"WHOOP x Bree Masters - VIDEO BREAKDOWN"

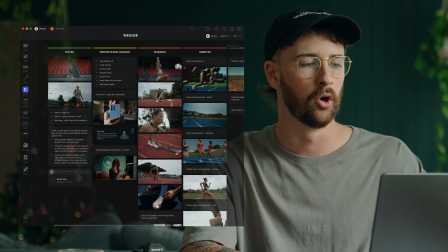[3:58]
When it comes to the warm-up stuff here,
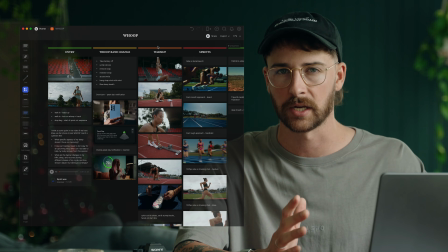[4:01]
I know that Bree generally has a lot of things that she likes to do every session anyway to make sure that she doesn't get hurt or she doesn't injure herself during the session.
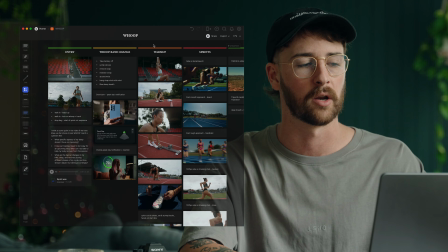[4:10]
So a lot of that time is the time to kind of just sit back and just let her do her thing.
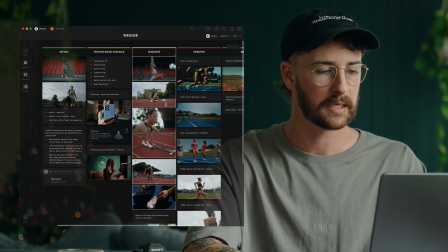[4:15]
And if I see anything cool, I'll get her to repeat it. The sprints here, it's always good to make sure the block starts,
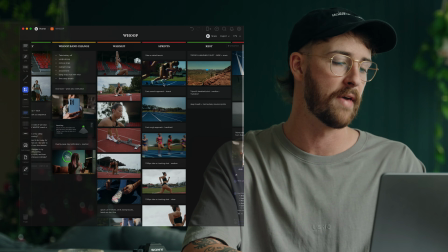[4:22]
you get a bunch of different variations of those, and then all sorts of different running shots as well.
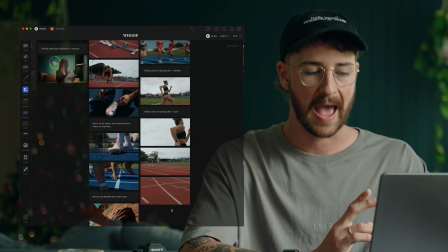[4:28]
I think it's just super important to have these laid out so that on the day, you just have something to go back to.
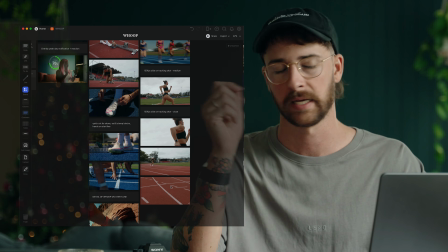[4:36]
You can just go tick, tick, tick.
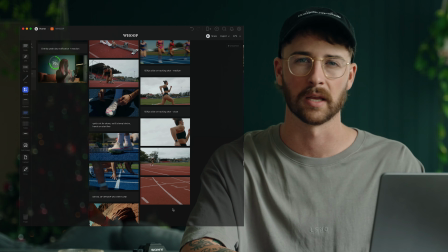[4:38]
Yeah, I've got that, rather than just kind of going in blind and ending up forgetting a whole lot of stuff on the day. As we come towards the rest section here,
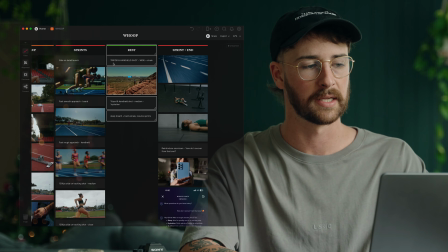[4:47]
you can see that I wanted there to be a little break in the video.
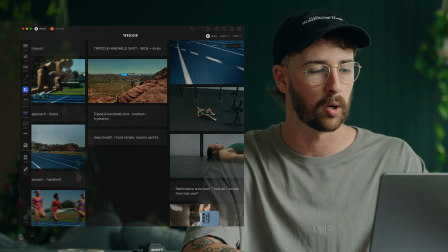[4:50]
So break where something like this little notification pops up saying how much strain you're at or something like that during the session.
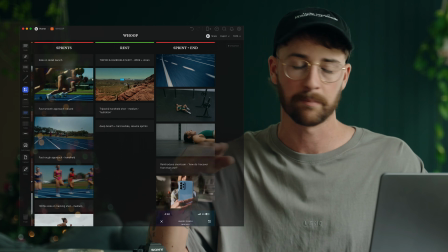[4:57]
So that'll be a good little dip period in between rests.
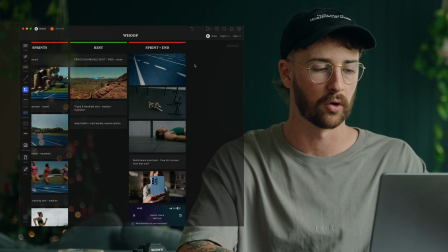[5:00]
And then we kick up the intensity towards the end here, bring it home with a really strong finish, and then Bree consults the Whoop coach,
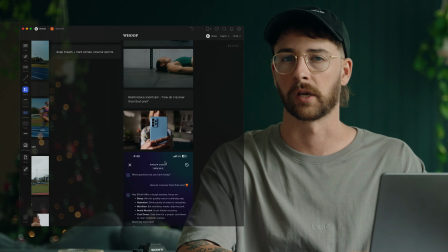[5:08]
which is a beta program within Whoop that kind of helps you with all sorts of things for training and recovery. So as we kick into the production day, we started with all of the device shots.
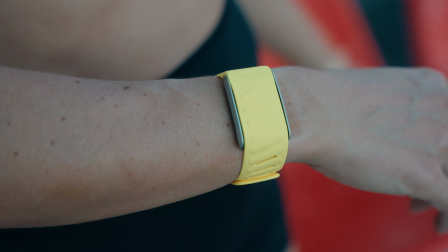[5:17]
So the band, the battery clip, everything like that while we were waiting for a little bit of color in the sky. So by the time we had finished those, it was time to get into some of the arrival at the track shots.
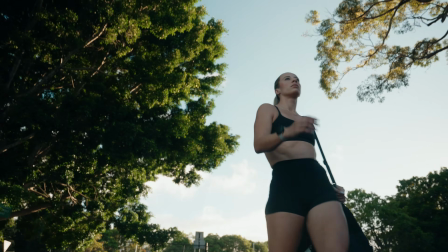[5:27]
So as I said, we kind of wanted to include an entire start to finish from arriving at the track to finishing the session.
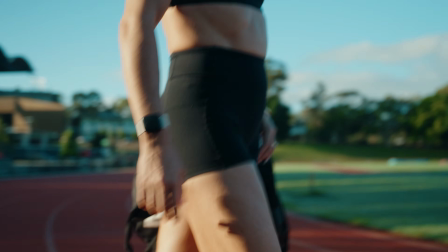[5:34]
So we got some shots of Bree arriving in, dumping the bag onto the ground, which was always going to be the kicker to get into those little action shots where we're changing the band over. So there's kind of like that rise and build as she's arriving at the track. Dump the bag onto the ground, and then that kicks off the quick cut shots.
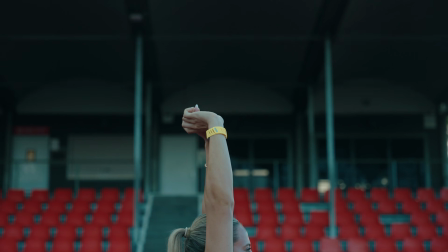[5:53]
Next thing is Bree's warm-up shots.
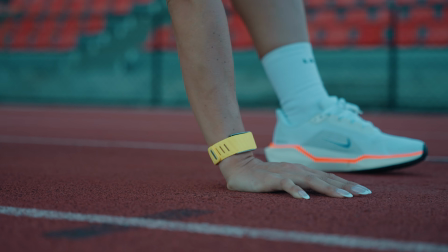[5:55]
So as I said before, Bree always has a set of exercises and drills and things like that she needs to do before we actually start working,
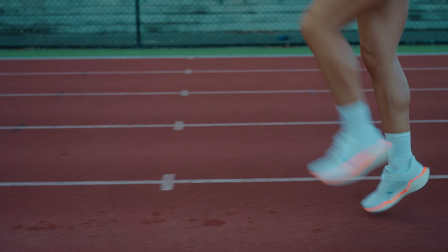[6:04]
which is really important because you don't want to make an athlete go into sprints or anything like that not warmed up,
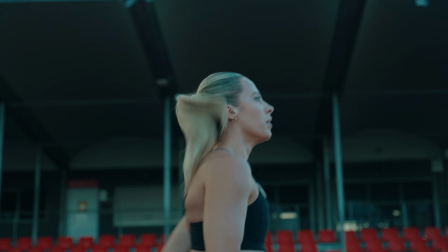[6:11]
especially at that level, because they're just going to get hurt and it's going to be your fault. So during this time, it's really good to just stand back and watch and then just film as she's doing it.
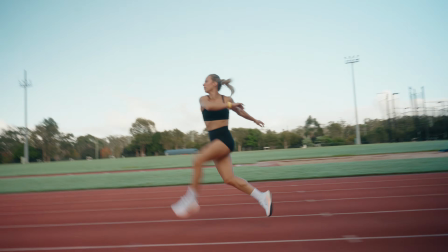[6:20]
Usually if I see anything I really like, I'll get her to repeat it a couple of times, get it from a couple of different angles, but most of the time she knows what she has to do,
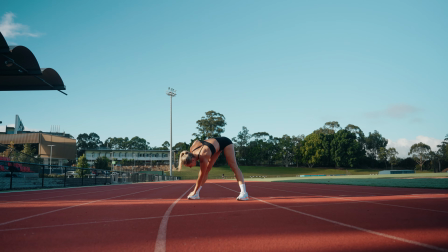[6:27]
so I just let her do her thing.
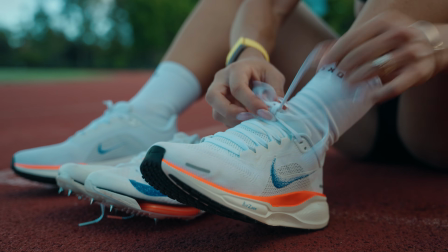[6:29]
So next was the changing of the shoes, which is another cool section that we would be using to create those quick cut sequences like shoes on, laces done up.
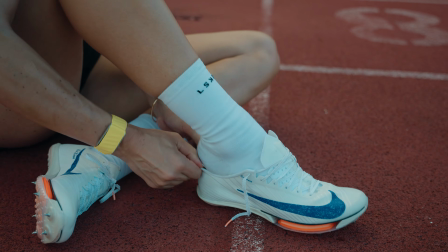[6:38]
Normally when athletes do shorter distances, they do it in spikes, but don't put the spikes on until just before they start.
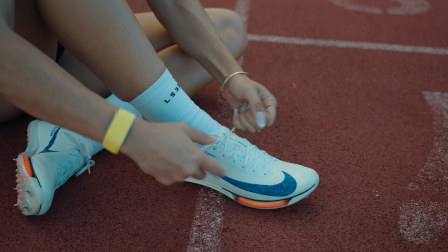[6:45]
So we'd normally warm up with runners, switching into spikes before they start. Then we got straight into placing the blocks down.
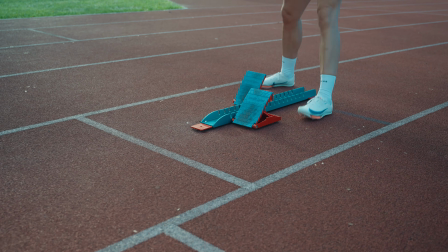[6:52]
This is another good one because they create a lot of sound effects.
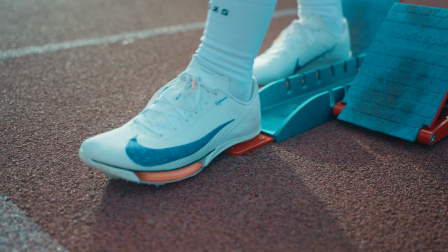[6:56]
So when you put the blocks in, when you stomp them into the track, all of those are really cool sound effects that you can use to, again, create that quick cut section in between the slower sections. So laying the blocks down, setting them out, and then getting the hands down on the ground, ready for the block starts.
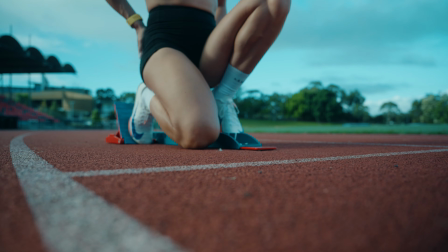[7:13]
Those lining up the hands on the start line is another really good way to show off the actual device.
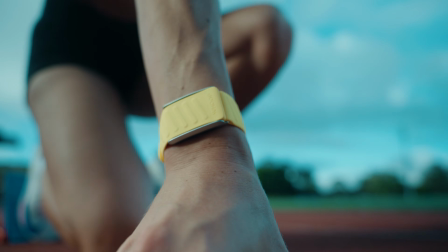[7:18]
So you ramp right up with the really quick cuts from laying the blocks down and then putting the hands down onto the ground, and that's where it really slows and you kind of build that anticipation into the actual starts.
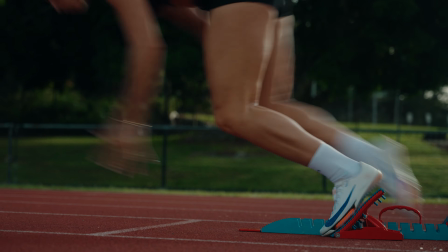[7:31]
Now, when it comes to shooting block starts, this is where working with professional athletes, you need to be conscious of how much you're making them work. So especially with someone like Bree at her level, you don't want to be overworking them too much. So you really need to be selective and have a good plan in mind of what shots you want to get. Because if you start to overwork them, they're going to fatigue and then they'll probably end up hurting themselves again.
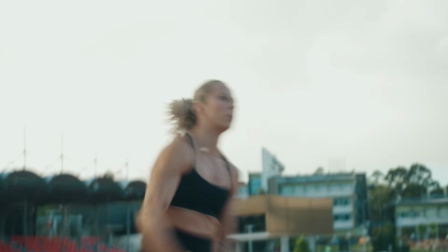[7:55]
And then we got into a couple of run throughs where not necessarily starting from the blocks, but still coming sort of full speed around the bend towards the camera.